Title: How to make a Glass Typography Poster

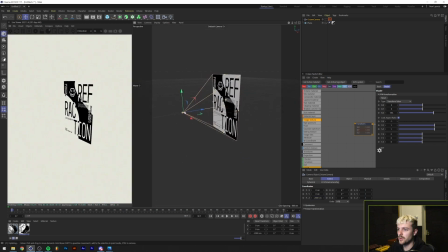4:08 So now, as you can see, we have our camera covering our entire poster.
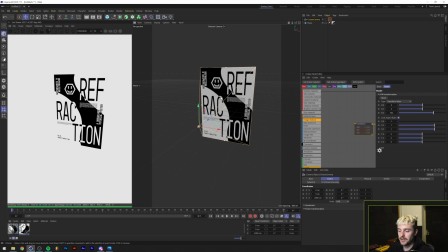4:13 Now the only thing we need to do is add like either ice cubes or any like 3D sculpture made of glass.
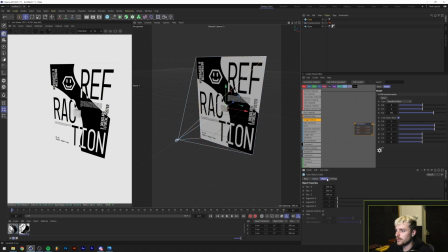4:19 We're gonna do, in my case, we're gonna add a cube. We'll make the cube maybe like 600 by 600 by 600. We'll check on fillet and we'll turn it up to maybe like 50.
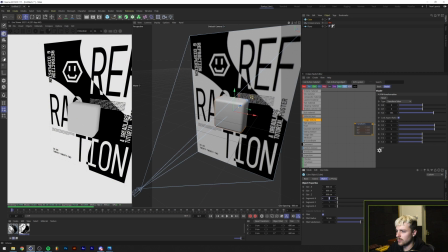4:36 And we'll add some segments. And the reason why we're adding segments is basically because we want to maybe like distort this a little bit.
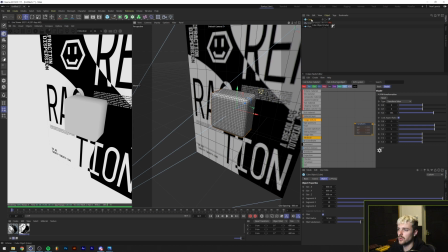4:47 As you can see, this is now a perfect cube and we don't really want it because I kind of want to turn it into an ice cube. So I'm going to press C on my keyboard to make the object editable. And we'll just add a displacer object, and I'm holding shift on my keyboard to make it a child of our cube here, as you can see here. All right, so under the shading, we'll just add a simple noise shader.
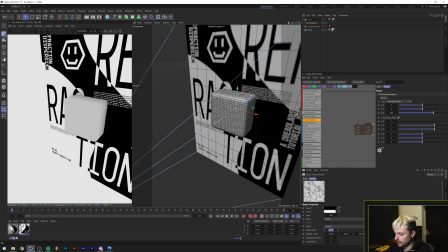5:08 And we'll scale the noise shader up a little bit by turning the global scale to maybe like 5,000. And under the object, we'll just increase the height of our displacement. And maybe we'll add another one with a little more subtle displacement.
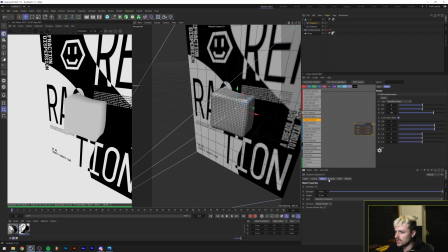5:27 So we'll just change the noise seed as well. And we'll maybe like do turn this one to 2000 pixels or percent, sorry.
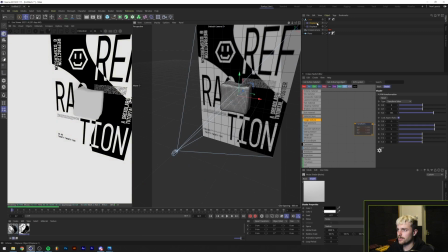5:38 All right, so now we kind of have like a deformed ice cube. And as you can see, we just drag this in front of our poster, but nothing really happens.
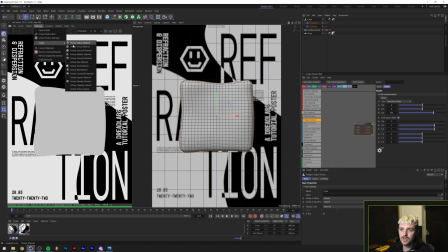5:45 And that's because we haven't given it a material yet. So let's just go to materials, create a new specular material, and drag that onto our ice cube.
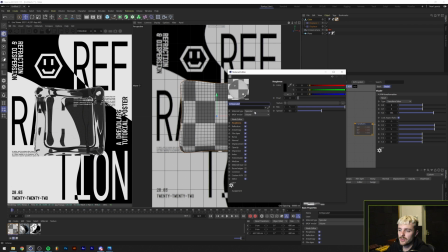5:53 And as you can see, immediately we have the achieved effect. So there are basically two sliders which you can play with to adjust this thing to your liking. The first one I'm going to do is actually remove the reflection.
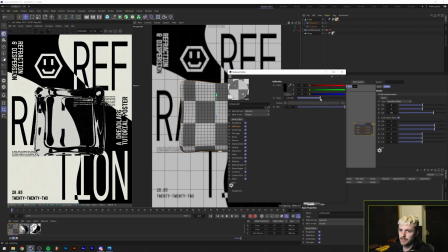6:06 As you can see, you can add some reflection, but in my case, I don't really like it that much because I want to make it look a little bit more unnatural. Then the two things that you can change are the dispersion and the index.
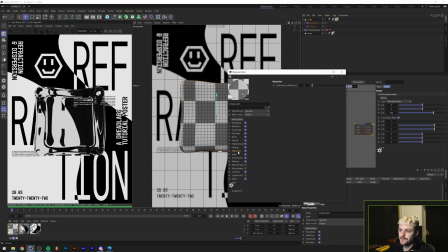6:19 And this means the index of refraction, if I'm not mistaken. Basically, what these do is the dispersion, as you can see, disperses the light, which gives these like nice colored gradients. Basically, what this is doing is splitting the light, kind of like a light prism, if you've seen those.
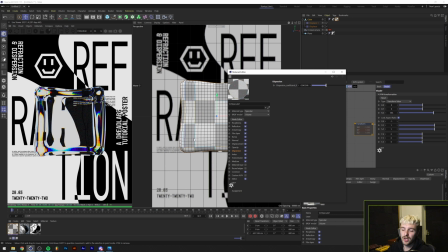6:38 And if you don't know what I'm talking about, look at Pink Floyd's Dark Side of the Moon album cover. anyways, under the index, we can also change the index of refraction. And that's basically the way that our object behind our cube gets displaced, as you can see.
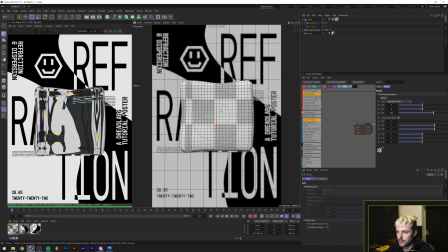6:56 So this is looking pretty cool. Maybe we should rotate our cube a little bit.
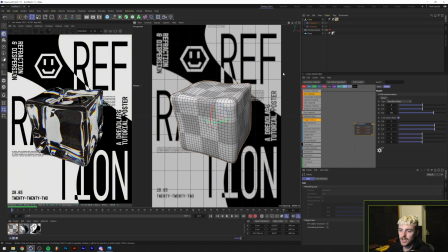7:03 Like this. And of course, you can do this with any type of object. You can also just simply put this into a cloner, do like some circles or whatever you like.
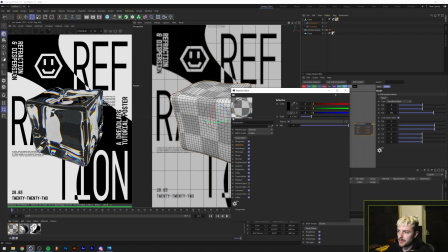7:15 So this is the reason why I kind of wanted to remove the reflection, because you can see there's actually like a reflection of the poster there. And if you remove that, it's getting like clean, and the darker colors are basically the same as the background here.
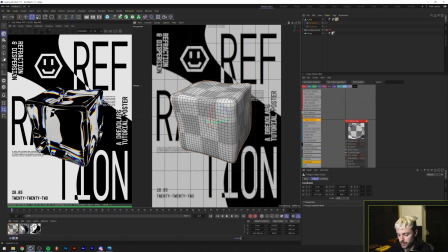7:28 All right, so I'm gonna apply some animation. What I'm first gonna do is put this object into a null by pressing Alt or Option G on my keyboard. So this thing is now basically grouped, and all of the coordinates of the ice cube are now put on the null here. So if I go to my cube now, all of the positions are just reset, which is nice for me.
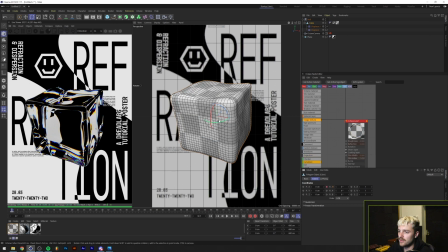7:48 So this way I can just easily manipulate the rotation of the axis here. So if you don't know how to animate, basically click on one of these keyframes. Now they turn red, then move your timer to whichever position you want.
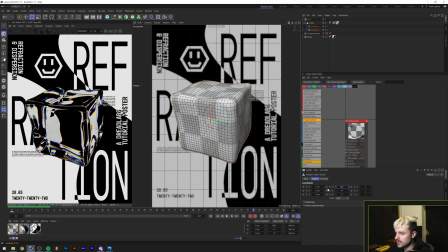8:05 In my case, I'm going to put it to the 80th frame and type in 360 degrees. Now this thing turns orange, and now we just click to on this one more time to make it red. And as you can see in the timeline, this is the second keyframe. So this is what happens now.